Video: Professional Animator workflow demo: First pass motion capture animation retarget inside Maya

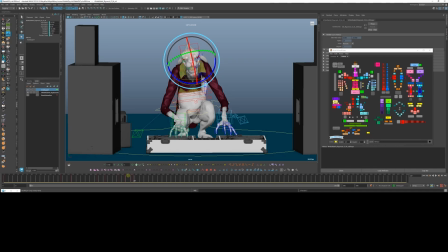I'm picking some moments where I'm actually deviating from the acting to get him to lift up more and look at the crowd. But then there are also moments where I'm reducing the extremes so that it still looks like he's looking at the turntable. I should say another huge part of my process is making sure that the rigs are real-time. I don't want to animate anything that's slow, unless I absolutely have to.
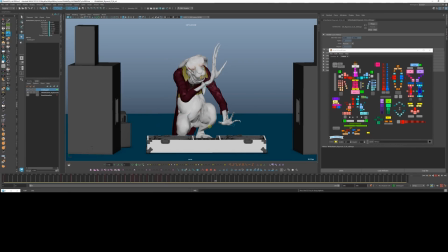I think there's a huge lack of understanding in the industry with production, producers, executives, studio owners, just how much slow rigs slow down everything exponentially. So a huge tenet for this game, for NeuroSpicy Studio, is to never have a slow rig.
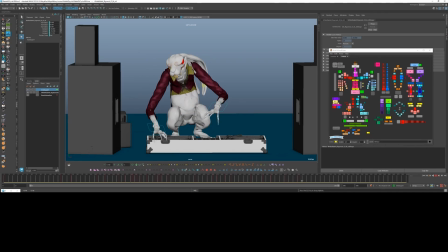And if it's a slow rig, find another way to animate it, because it's like animating with a fish. All right, well, I hope you found this video educational, entertaining, good.
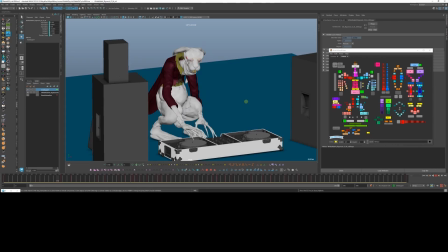Like I said, if you have any questions, comments, stories, poems, please leave them in the comments.
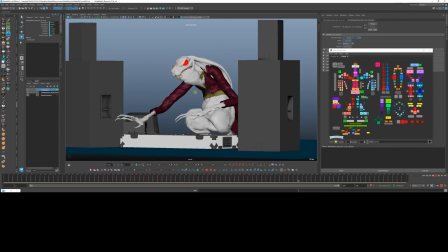It makes the algorithm do better things than what it is currently doing. Thanks for watching.
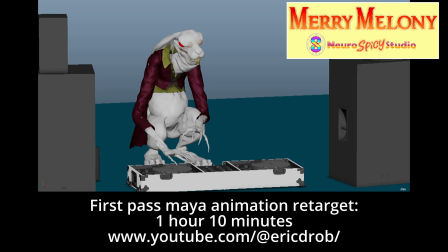Happy New Year.